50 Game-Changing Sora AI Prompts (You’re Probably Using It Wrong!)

So you're looking for tricks to enhance the video footage you generate with Sora AI? Well, you're in the right place, because in this video, I'll break down the exact prompts you can use to change the camera, style, and lighting of a video to your heart's content. Let's dive in.
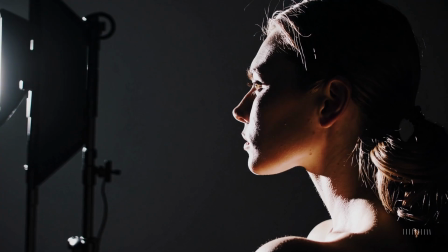17s
If you're new to Sora, you might know what you want, but not how to describe it,
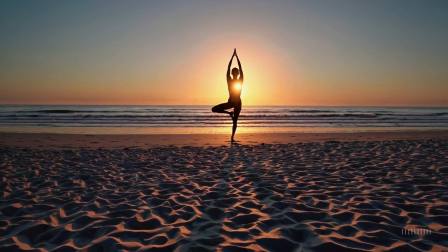22s
especially if you don't come from an art or cinema background. So to achieve the desired effect, You have to learn some basic cinematic terms.
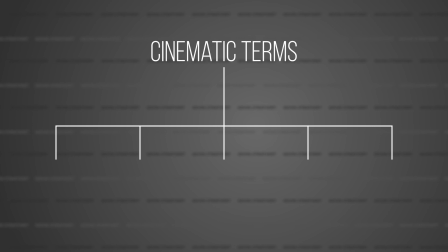32s
We'll break these terms down into five different categories Starting with the position of the camera.
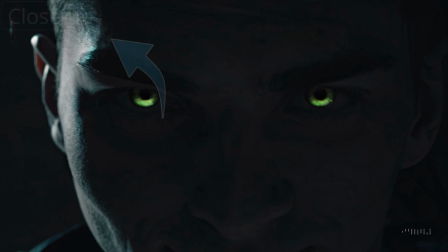39s
All of these videos are created by Sora You'll see the term in the top left and the prompt at the bottom.
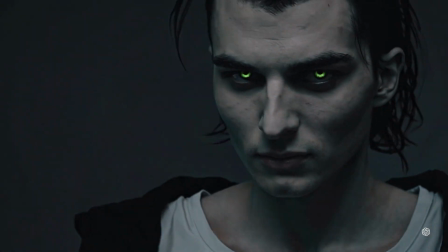44s
Close-up highlights detail and emotion. Over the shoulder adds context and depth.
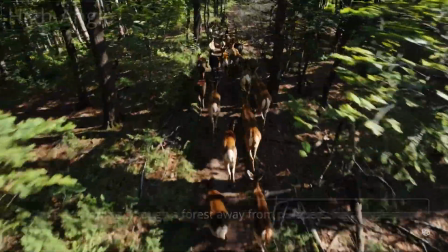50s
High-angle shots make the subjects look smaller and vulnerable But low-angle shots make them look more imposing or powerful colorful.
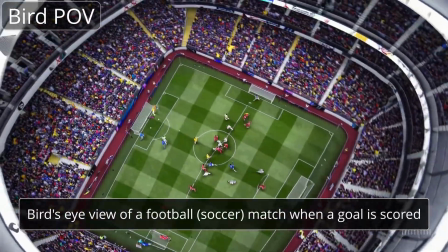58s
Bird's eye view is usually straight down, but in this case, it's actually from a bird.
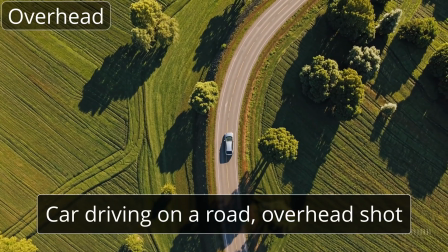64s
If you actually want a bird's eye view, tell Sora you want an overhead shot instead.
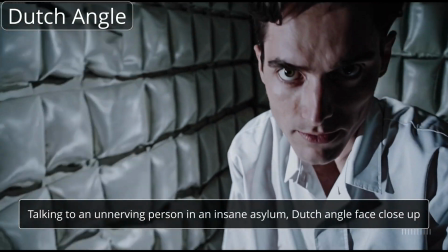68s
Here, you feel the tension because the camera is tilted at a Dutch angle.
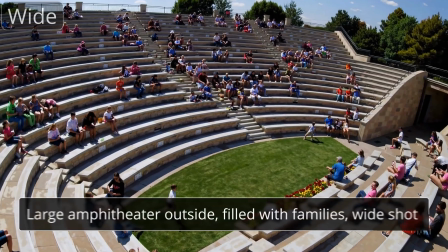73s
A medium shot frames subjects from the waist up, and a wide shot captures a large area so you can provide context and setting.
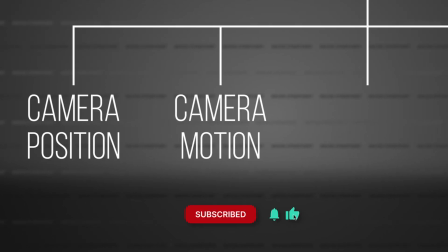81s
Next, let's go through some terms that describe how the camera moves. A pan is a camera rotation left or right.
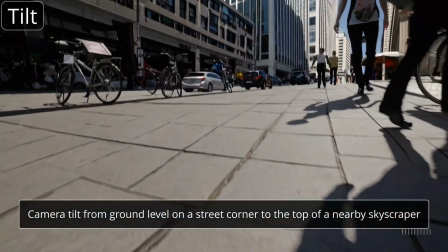89s
A camera tilt is also a rotation up or down.
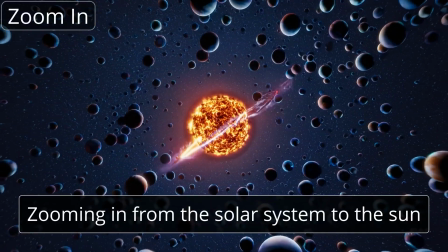94s
I'm sure you know zoom in and zoom out already.
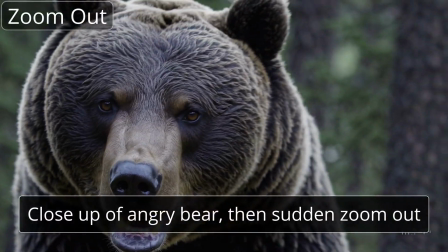97s
So here they are in two different contexts, zooming into the sun and zooming out from an angry bear.
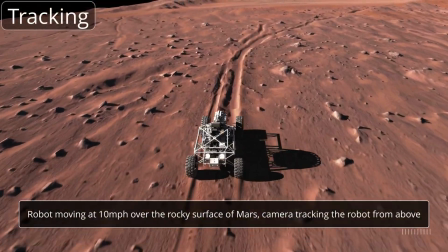104s
Tracking shots follow a subject as it moves through the scene.
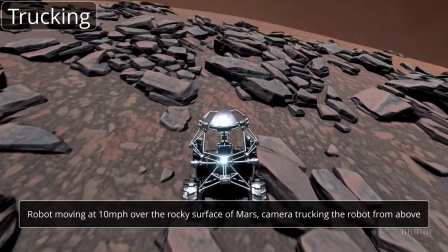108s
You can make these shots more dynamic by changing them to trucking shots so the camera moves left and right.
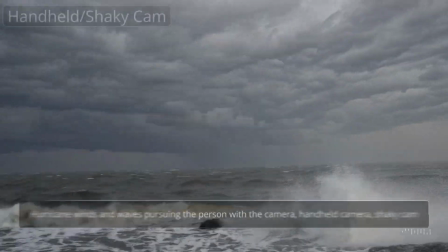114s
Here, the camera moves in a circular motion around these two. You can use handheld or shaky to induce a sense of fear and panic.
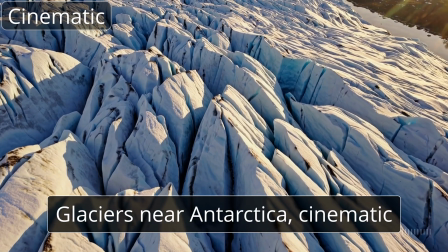122s
Contrast that with a cinematic view, which you'd see on nature documentaries or opening sequences.
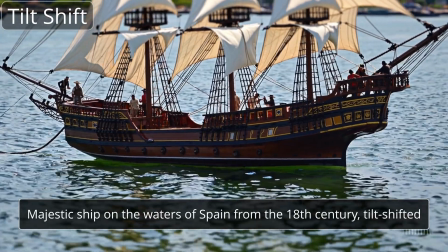128s
And finally, a fun one is the tilt shift, which makes big objects look really small.
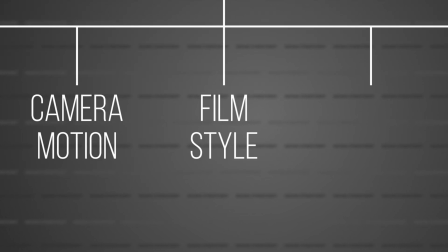133s
Up next is film style. This really impacts the vibe of the clip.
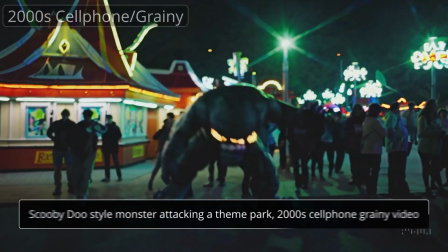138s
Here's something shot on a modern cell phone compared to something shot on a cell phone in the mid-2000s.
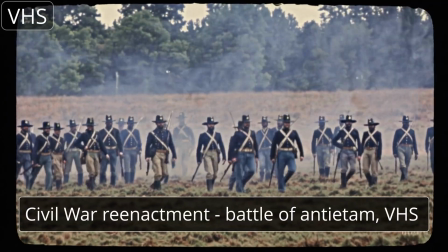145s
It's a good way to date your clips too, like with this Civil War reenactment.
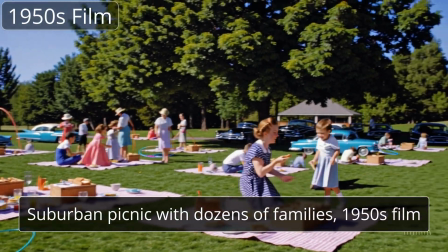149s
Other dated looks include the bright colors of the 1950s, and for some added fun,
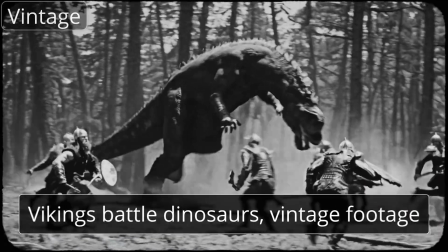155s
play around with silent film, or even vintage or archival footage like you're playing it direct from the film.
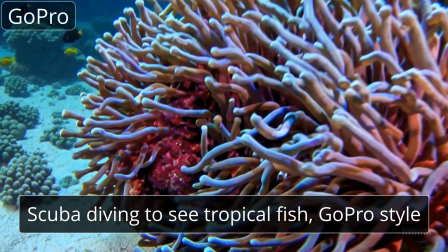163s
And finally, no film style would be complete without the GoPro. Next up is color grading.
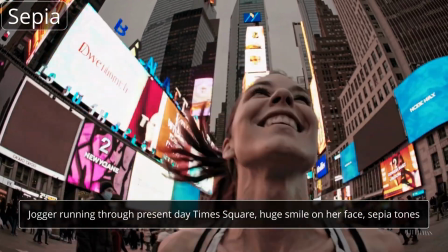169s
You can use color to evoke certain emotions and feels during a scene.
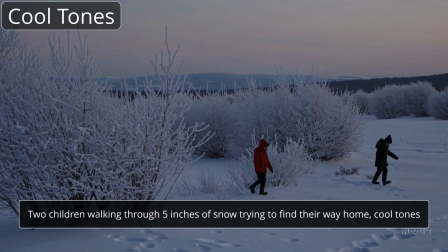174s
For example,
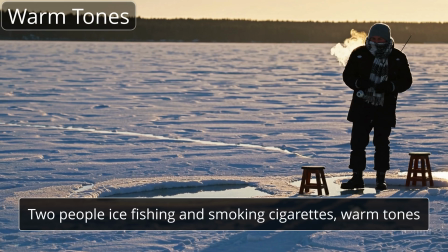175s
a snowy scene with cool tones feels more serious versus a similar scene with warm tones feels a bit more comforting.
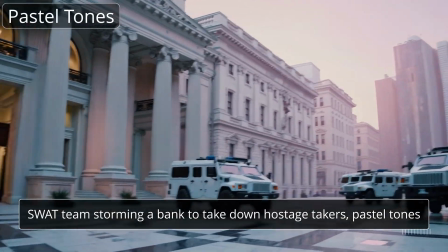183s
You can add some humor to a serious situation by using pastel tones.
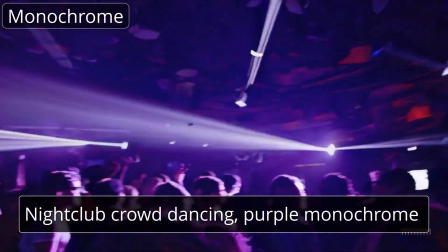188s
And with monochrome palettes, you can remove distractions that are normally caused by color.
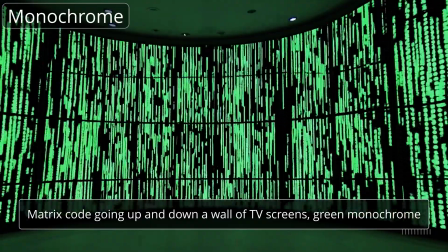194s
For example, this green is so famous that 95% of you are going to feel something related to the matrix.
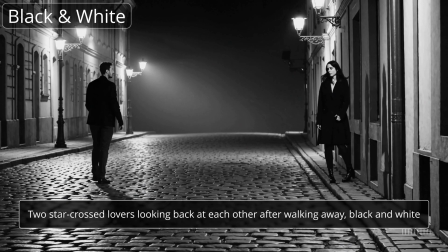200s
Black and white is the classic monochrome and evokes a sense of the past.
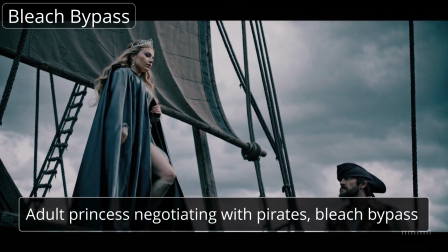204s
And this bleach bypass effect sucks out the color to make it feel gritty or dark.
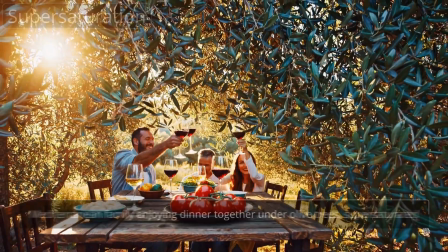209s
Versus if we super saturate, you get these really rich colors. And last, but definitely not least, we are onto lighting. lighting.
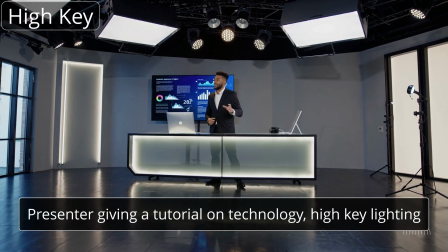217s
First up is high key lighting. It makes the presenter feel uplifting and approachable.
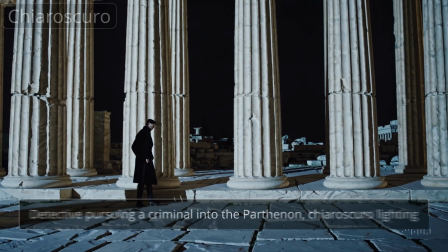222s
Contrast this with low key lighting which looks more dramatic and moody. You can use chiaroscuro to create harsh contrast between shadow and light
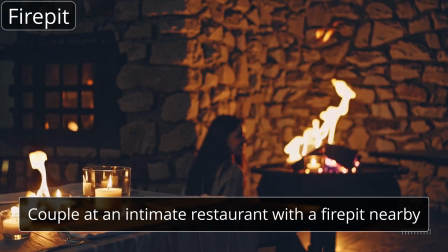231s
and then switch entirely to fire pits to create a warm intimate setting.
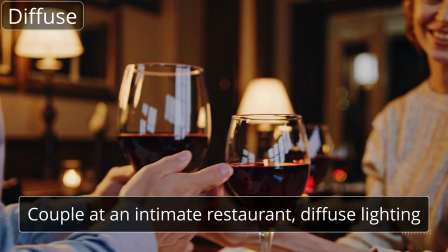236s
You can have the same scene with diffuse light to make it appear more soft and gentle.
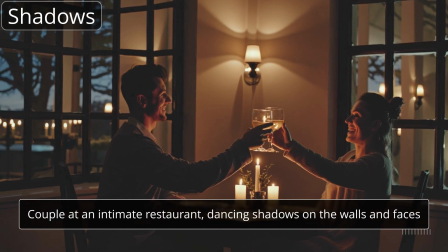241s
Shadows in this setting evoke intimacy and also a little mystery.
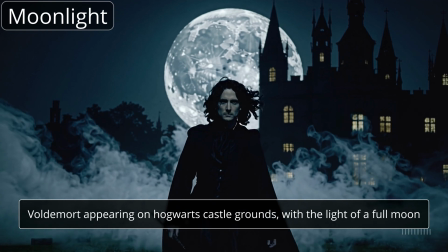246s
Moonlight, on the other hand, creates calm or even subtle unease.
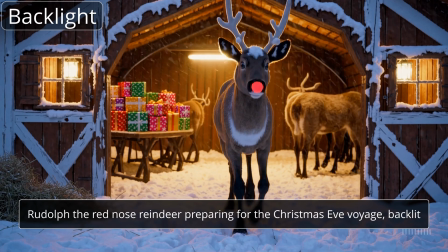251s
Backlighting is fun to make characters appear to glow, especially in cold environments.
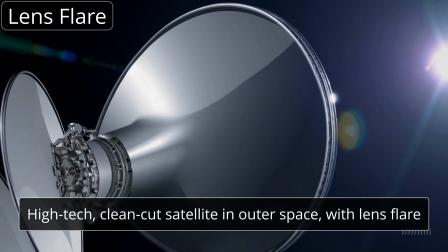256s
Lens flares, especially in space, give off a dreamy or sci-fi feel.
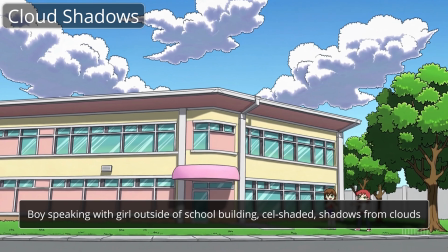260s
Moving on to shadows now, you can use clouds for a sense of impending doom.
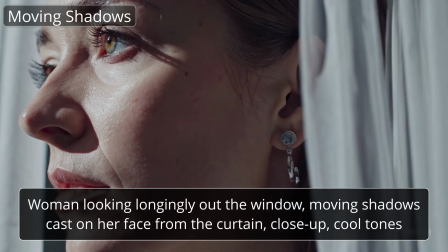265s
And you can also use shadows and facial expressions to create tension in the scene.
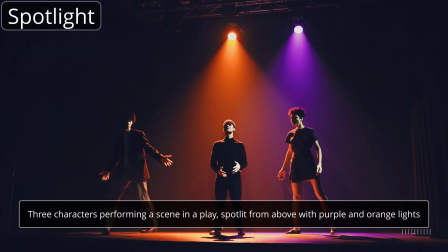270s
Don't forget about spotlights and different colors of spotlights for the right mood.
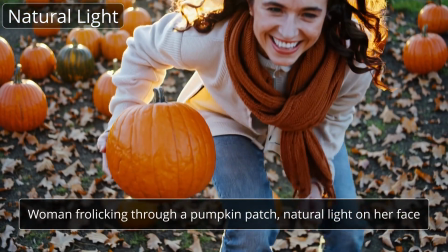275s
And finally, you've got a great big orange ball in the sky to create natural light. Now, if you're looking for a step-by-step tutorial to put this all to use, check out our Sora AI video for beginners in the top right. This is David, and I'll see you there.